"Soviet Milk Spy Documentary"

It's a dark comedy, so it's a tricky subject. Mainly the male actors have to be have to portray mental illness and all kinds of crazy very well, and to be very considerate towards the subject.
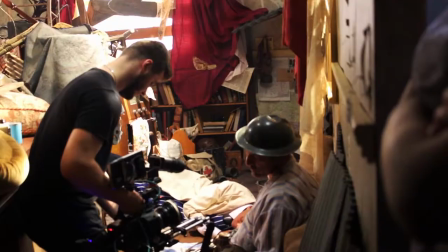Action!
I wanted to direct this film because it's a dark comedy, and I've done dark comedy before, and I wanted to try it again essentially, and this was the only film that was a dark comedy genre out of the 12 films that I can think of. And also I think it's one of the most challenging films because there's
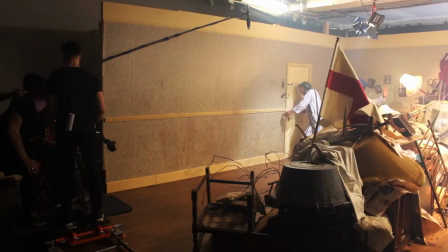it's just in one room, but there's like takes place in different places within that room. So it's outside of the trench, within the trench, which means there's going to be a lot of setups. And if I'm also going to try and keep this interesting,
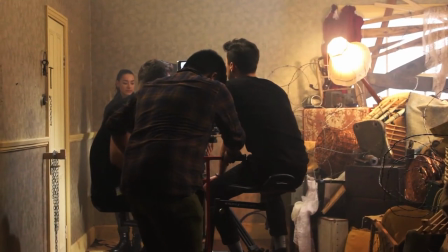we need more like interesting movements of the camera and things like this. So it's going to be straining on the camera department and stuff like that. In terms of sourcing the props, is definitely a challenge. There's a lot of props involved because we're constructing a trench in the living room.
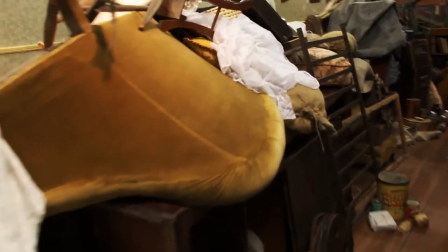So there's a lot of random bits of furniture and sandbags and everything, so
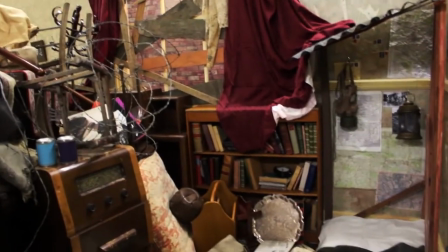it's fun trying to source it, but yeah, hopefully it'll be a really fun production with a really fun set that everyone will get involved in to make it what it is.
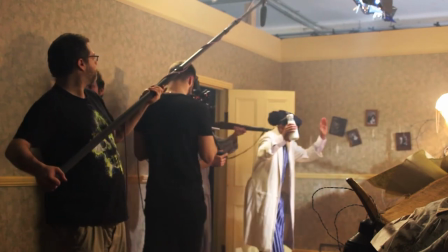So the costume for the two characters is not very difficult, but the most challenging one is the male character.
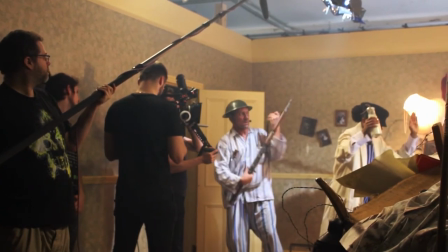It's because this character is gonna have some mental problems. That's why we're gonna like to show this identity through these costume aspects as well.
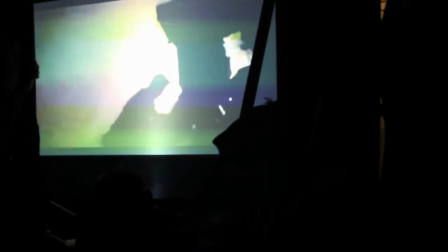Yeah. Well, we have a scene where in the visor there's going to be
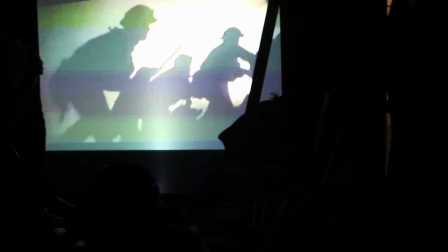we're using a projector to have like a type of army. Yeah, yeah, reflection on the memory of this Jane or this character. When he was in the war.
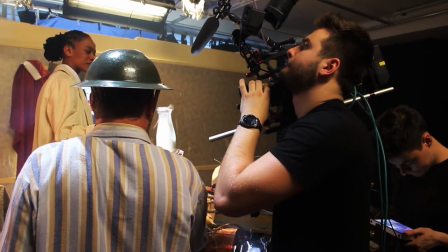Another effect we're using is whenever he takes the milk bottle out of Mary's hand, and to him it looks like mustard gas. Yeah. So he freaks out, and we're going to use different types of lighting to bring it down to reflect the mood.
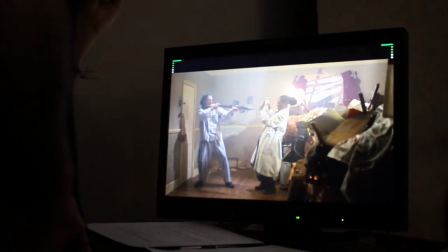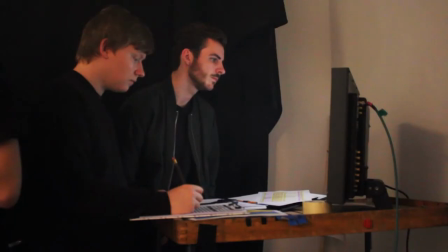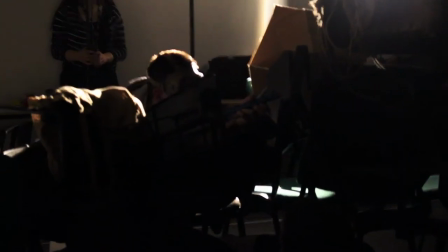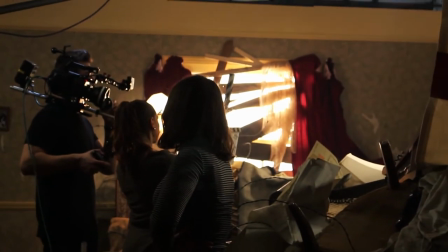What I really expect to happen by the end of this term is for everyone to learn
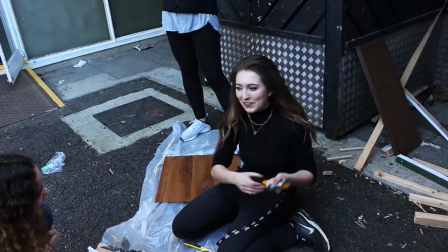to do stuff that they've never done before and do them well enough to be a great piece.
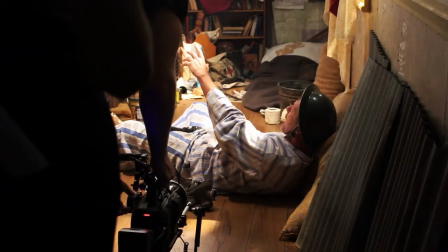I want the film to be obviously funny, that's like the main thing.
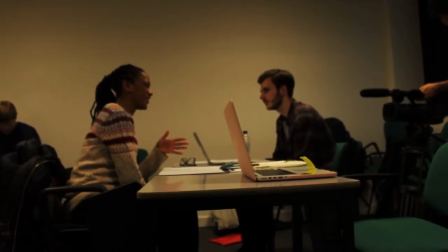I want people to find it funny, but I also want the audience to understand that the pain that James is kind of going through in his PTSD.
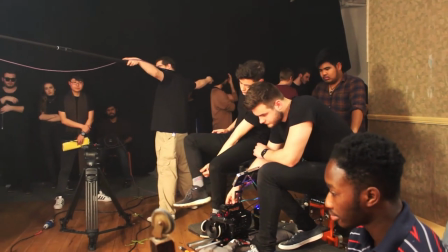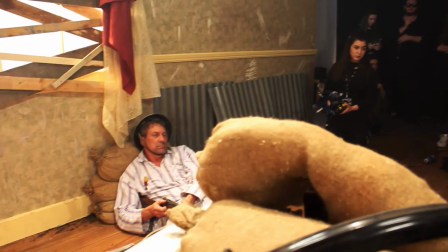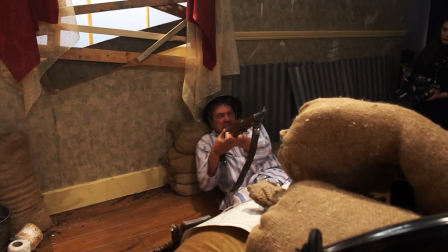Consider your mission accomplished. Sorry, I'm bit!
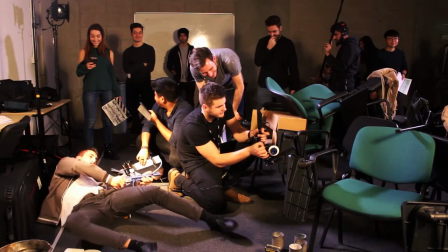Burn!
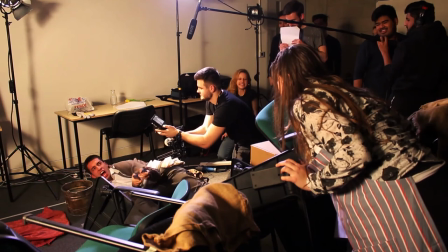Burn! Burn! Burn!
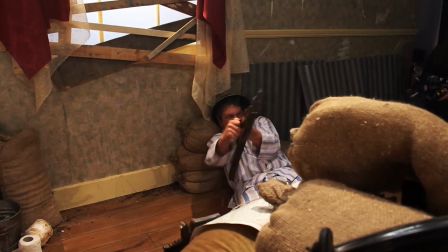Burn! Consider your mission accomplished. Sorry, I'm bit!
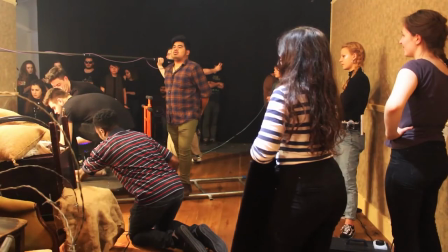Cut. Happy.